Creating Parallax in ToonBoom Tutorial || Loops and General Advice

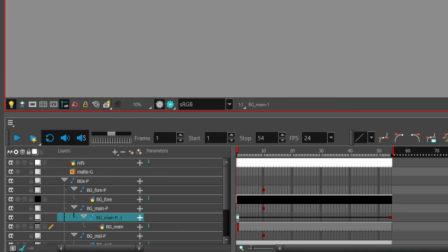[4:04]
It's important to do this step as pegs will allow you to add keyframes that affect the content it's got linked underneath. These are basically layer folders, except you can hide pegs and this will not hide anything else underneath it unless the peg has been compressed using this arrow.
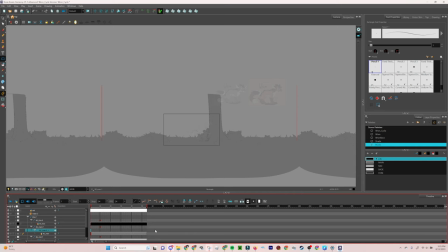[4:18]
Next thing to do is select the very first frame on my peg layer.
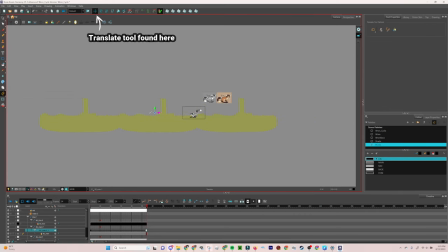[4:21]
Press F6 to make a new keyframe and then use the translate tool to slide my main background to where I want it to be at the start of the cycle.
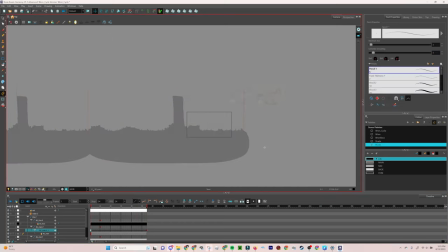[4:29]
The starting point should have the most of the background laid out in front of the character.
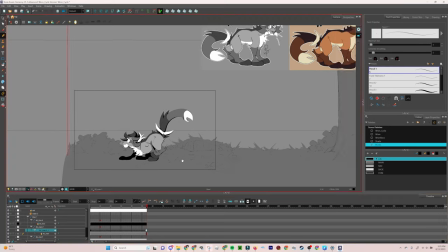[4:34]
When you translate the background also, make sure to tap on the arrow which indicates the left or right until it turns purple.
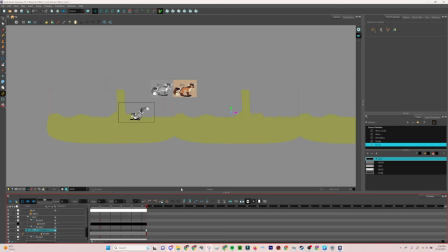[4:40]
When this arrow is purple, it indicates that you are locked on horizontally moving whatever you're holding onto. This will make sure you don't accidentally make the background move diagonally and make the loop look odd.
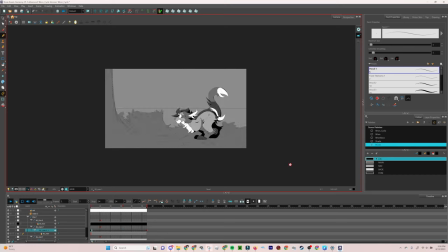[4:50]
Then, we're going to test out finding where the end of the main background's loop will be. We create another keyframe
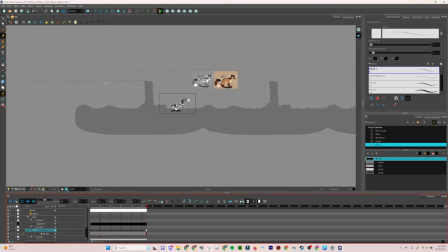[4:56]
at what's currently the end of our scene and translate the sketch until we've got the frame that loops back into the first frame well.
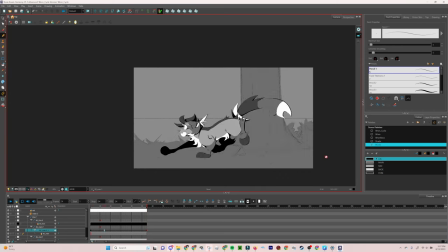[5:02]
I say what's currently at the end also because we're going to be making the scene double its length later on. Right now, the whole scene is 54 frames, but by the end it'll be 108. This means the main background will actually loop twice throughout the cycle, making room for the slower panning bits further back to have their full cycles.
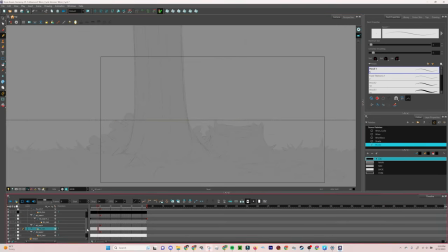[5:21]
Once I'm happy with how the loop looks, both loop and speed-wise, I move on to the next part of the background. I call this part of the background BG mid, as in middle background. It's my in-between separating my main background from my far, undetailed backgrounds and gradients.
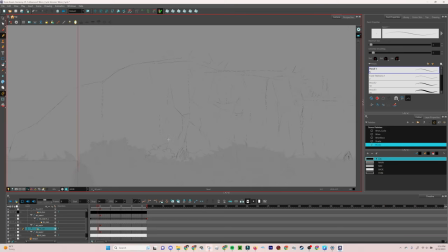[5:36]
We repeat what we just did with the main background here, just adding in a little bit more detail this time, however, as we can get away with adding more elements without making this whole thing feel cluttered. I also like to try and add in some details here that show some important things about our character's world. For example, in this middle background, I've included a big wall of earth with tunnels in them.
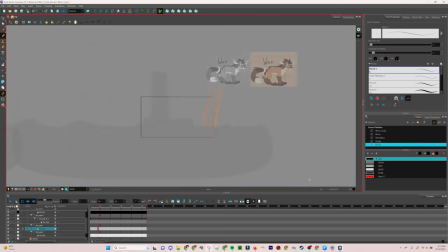[5:55]
This is because in the story my character is from, Tunnelers, shockingly, tunnels are very important in their world.
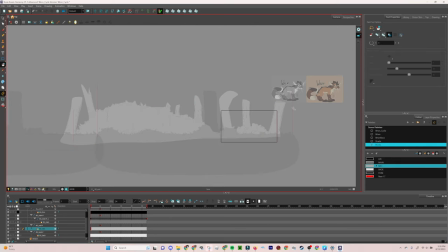[6:02]
As we finish up our sketch, we, again, use the invisible line tool and fill in the sketch with a slightly lighter shade of gray.
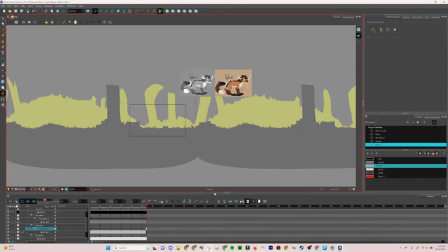[6:08]
Then we copy-paste it a bit, give it a peg, and translate some keyframes at our start and new end.
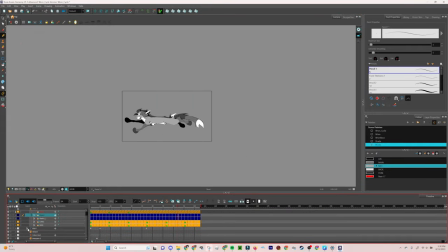[6:14]
This loop will take up all 108 frames of my scene. After this, you may be wondering, how will the further back bits of the background loop then if the loops have been taking longer moving further backwards?
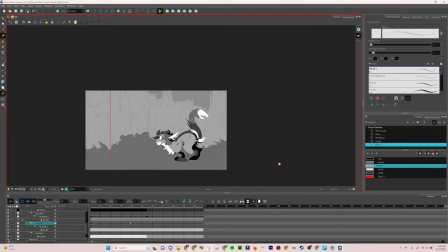[6:25]
Well, I kinda cheated. I noticed that with my middle background, there was a large portion of time where my rock wall covered up further parts of the background.
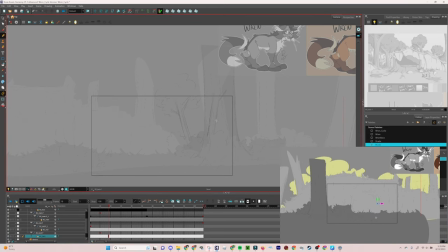[6:34]
So when I made BG back, or my back backgrounds, I decided to have their loop suddenly reset while covered up so that it can pan slower while not having to make the scene longer.
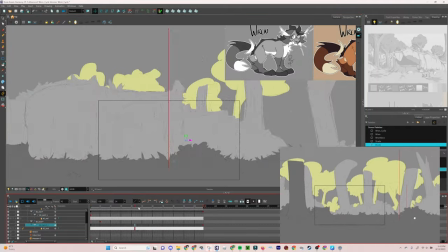[6:45]
This won't always work, unfortunately.
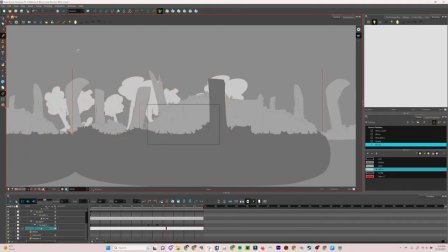[6:47]
If my closer backgrounds didn't just happen to cover up what was further back, I would have had to double my scene length so everything looped smoothly.
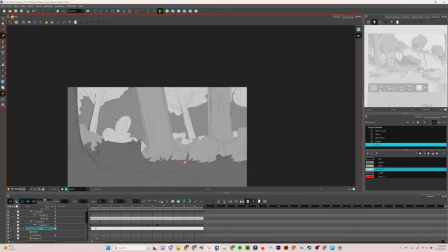[6:55]
But I had the opportunity to cheat. So I did. Now, my back backgrounds are just going to be silhouettes to keep things simple,
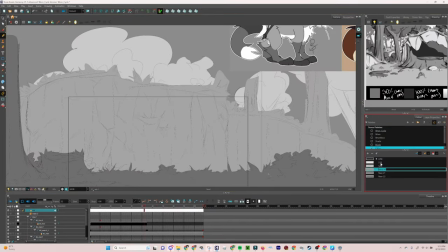[7:03]
and the furthest back layer is actually just going to be a still image of a gradient, so once we finish translating BG back,
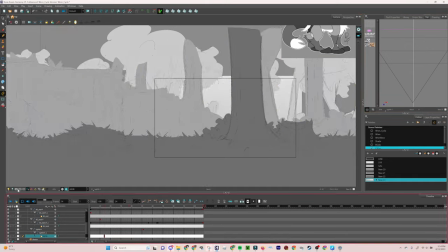[7:08]
we're basically done. Now we can take the time to mess around with the timing of the loops a bit more, but I think things are actually looking pretty good.
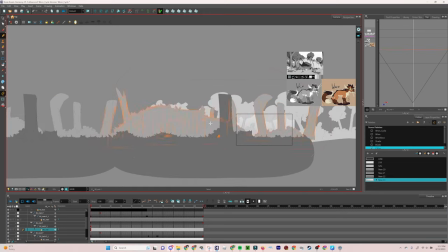[7:16]
The next step to work on then is creating the elements that will go in front of our character, starting with some grass.
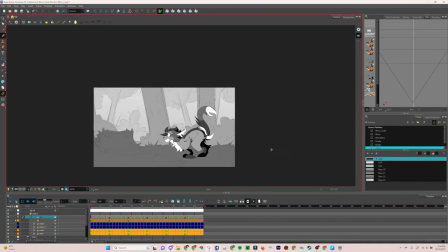[7:22]
Now, adding grass isn't strictly necessary, but I like doing it simply because it makes the character feel more connected to what's around them.
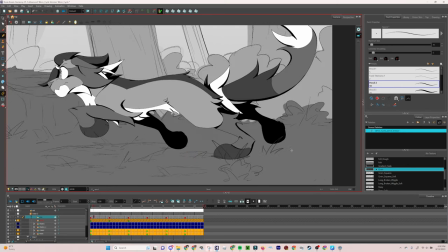[7:29]
I'm also just gonna go straight to final lines for this, since I don't really feel the need to sketch the grass.
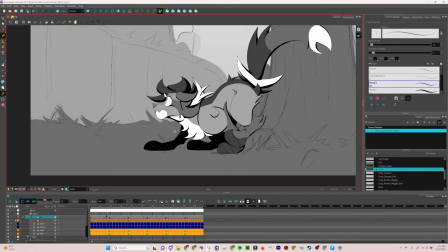[7:35]
Because of this, I want to make sure that the gray I fill in the grass with will match the gray from the main background,
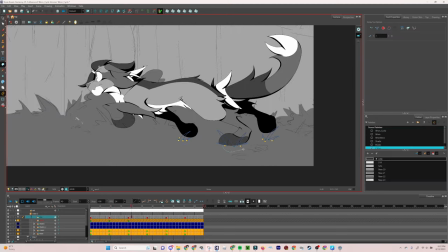[7:41]
but also not necessarily be constrained to be the exact same color in my palette.
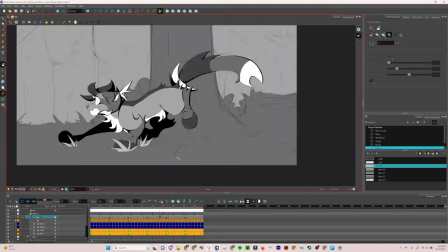[7:45]
This specification can be important because if we fill it in with some random gray in the palette full of one-off colors, it'll be annoying to deal with when we're coloring.
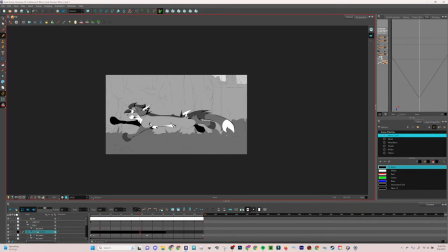[7:53]
We may end up having to manually recolor the grass just so things aren't cluttered. And then, of course, after we do the grass, we have our most important element that goes in front of the character, the foreground,
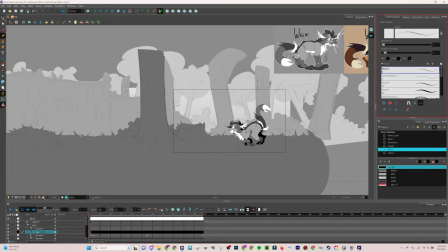[8:04]
which I definitely didn't make a layer for, then completely forget about for several days until I looked at the render I posted and went,
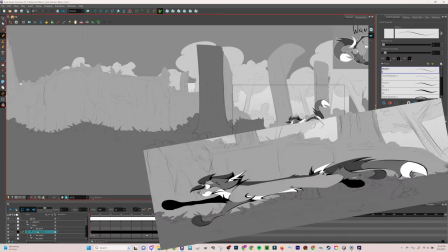[8:11]
where is it?
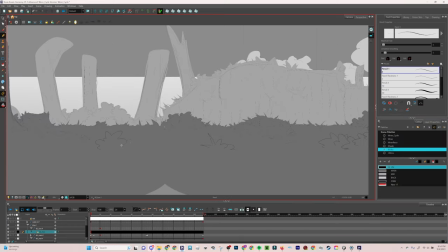[8:12]
So we do the foreground, which is pretty simple, but also can be quite important to create an environment.
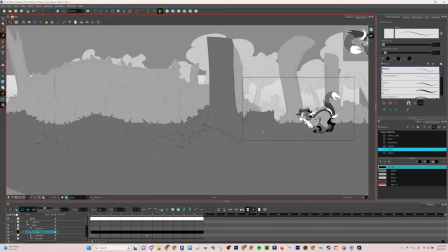[8:18]
For foregrounds, I typically just put some bushes that poke up into the camera view intermittently along the timeline.
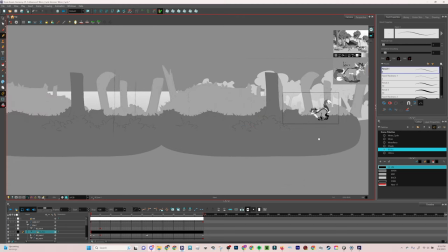[8:23]
I then make sure the foreground isn't always a thing, in order to avoid cramping up the space and blocking everything.
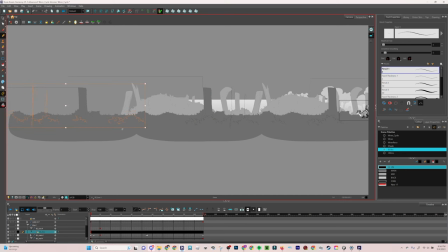[8:29]
I'll also usually put in one tree that blocks our view along the way, but I don't like the tree getting repeated all that much, so I usually delete it in one of the pasted versions I've got.
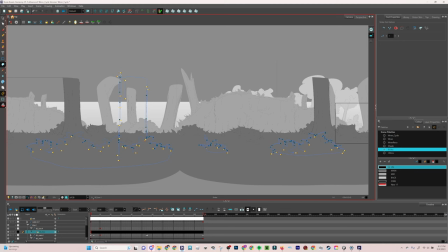[8:38]
Now, in ToonBoom, you may have noticed that even though my foreground goes in front of my character, my foreground layer is actually underneath both my grass and Ren.
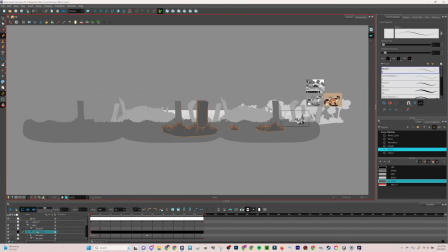[8:47]
How does it do that without getting covered up by the other two? Well, this is our first instance of using ToonBoom's top view.
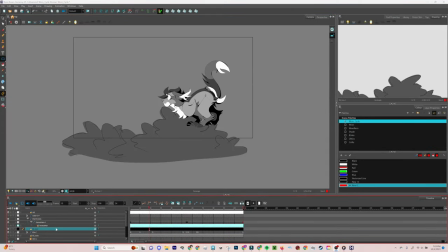[8:54]
Before setting movement keyframes, I'm going to create a new peg and just have one singular keyframe on it. With this keyframe selected, I find where my top view is. If your top view isn't visible in your interface, you can quickly grab it from the window drop-down menu.
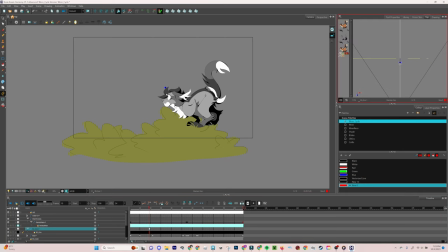[9:10]
Then I select my maintain size tool and drag my foreground and the top view closer to the bottom of this big V, which is showing the scope of the camera. This will make sure the foreground is on top of everything else, no matter where its actual layer is. Importantly, you'll want to make sure that if you're ever moving something to the top view, do not use the translate tool.
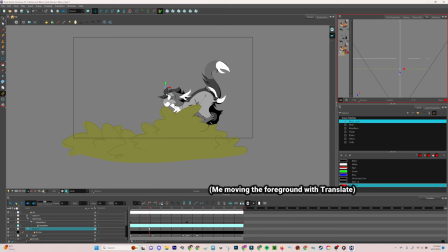[9:30]
Only ever use the maintain size tool, because if you don't, your element will grow or shrink as it moves around the top view, which is not usually what you want. The top view is a very nice ToonBoom tool. I'm not sure what other animation programs have this as a thing, so if you're using another program, such as an editing program,
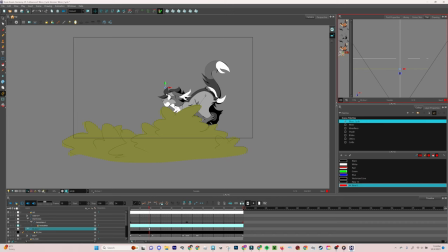[9:47]
you'll probably just have to place the foreground layer above everything else in your layers menu.
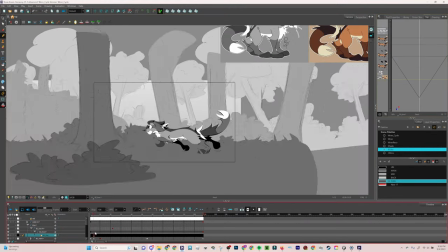[9:52]
Now, after sketching stuff out, we do our gray fill-in and pasting again. Then we go to keyframing the actual movement.
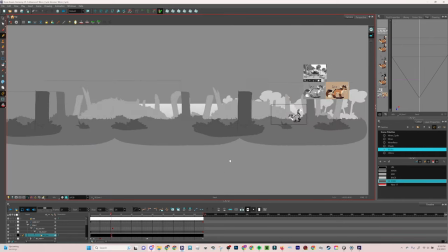[9:58]
Since the foreground is so close, it whizzes by real fast. This makes it fun to play with. Where the keyframes go depends on what you personally think fits best with the run.
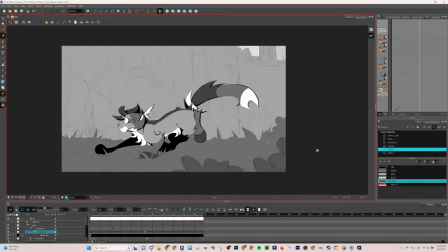[10:08]
Looping the foreground is usually pretty easy also, since I made it so that it isn't always there.
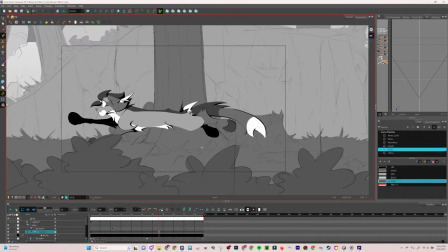[10:13]
The loop can usually simply start and end on frames where nothing in the foreground is visible.
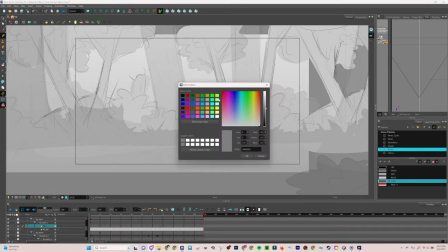[10:19]
Once we've got it to a place we like, we're done with our sketch. I like to play back a few times to make sure I really like how it looks.
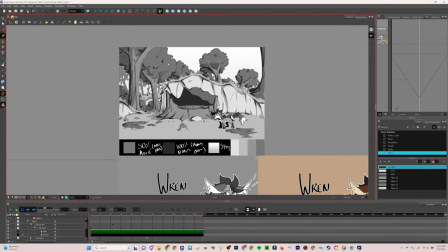[10:26]
Unfortunately though, it can be a bit hard to tell without at least doing a preview render of what the actual loop looks like.
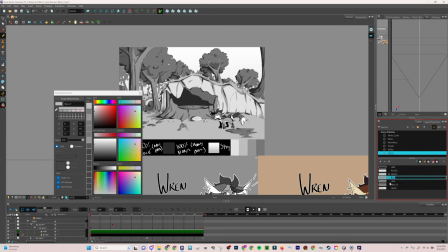[10:32]
These files have already gotten pretty darn beefy at this point, so just playing in the OpenGL view may be difficult.
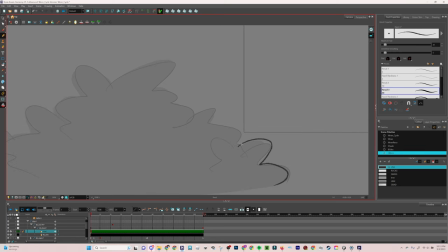[10:38]
If we've actually managed to see what the render looks like though, and we like it, time to start lining. So now we start that painful process. Firstly, we've got to set all our background sketches to have a far lower opacity and add more to the palette where our grass color should be,
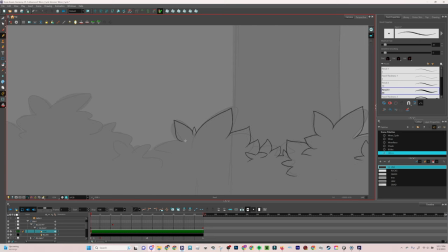[10:55]
filling up the palette with different colors we'll be using for the different elements of the background. You could potentially just wing it and pick colors you think would work well, or use a reference image like I've got.
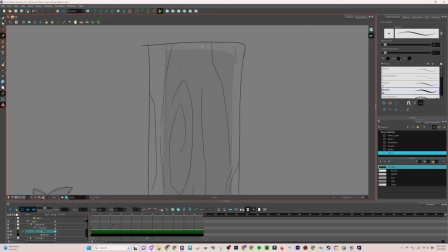[11:05]
My main background will be grayscale, since that's the comics style, but I also plan on using some color override layers later to make a couple different versions.
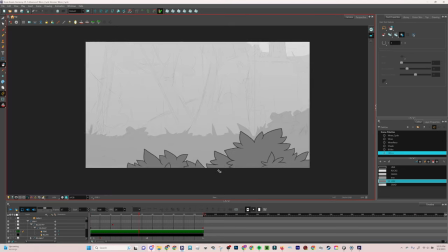[11:15]
Besides setup, there's not a whole lot to say about this bit. I'm just using the pencil tool, Alt/4/ for those who love shortcuts, again to line.
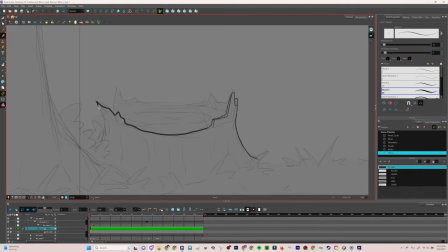[11:23]
Though this time with a brush that actually has a pen pressure. I'll also be switching out the size of this brush for different parts of the background, using a much thicker brush for the closer parts of the background and a much thinner brush for what's further away. There's also a very helpful layer attribute you can use to help you focus on one part of the background at a time.
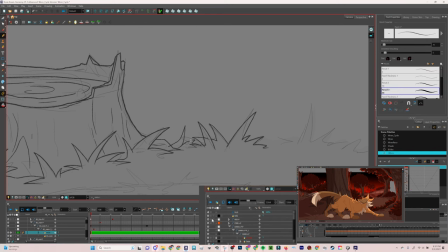[11:42]
Next to the eyes icon, which toggle layers on and off, is the singular eye.
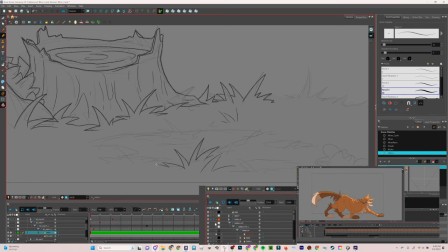[11:47]
Clicking this enables solo mode. If you've got a layer in solo mode, that is the only layer you can see it unless you turn solo mode off. You can have multiple layers selected for solo mode at a time, and they will appear as well. If you want to toggle all the other layers' visibility, you can click this same singular eye icon that's above all the layers.
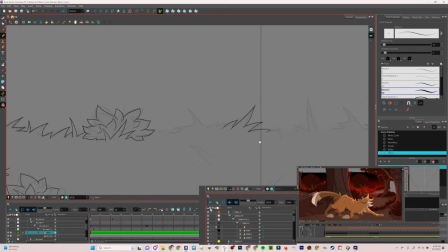[12:06]
This will toggle solo mode in its entirety, on or off.
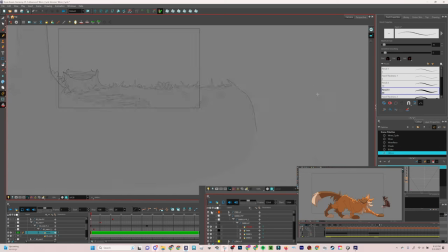[12:10]
If you had some layers selected and turned it off, you can toggle it back on and all your solo mode layers will be saved.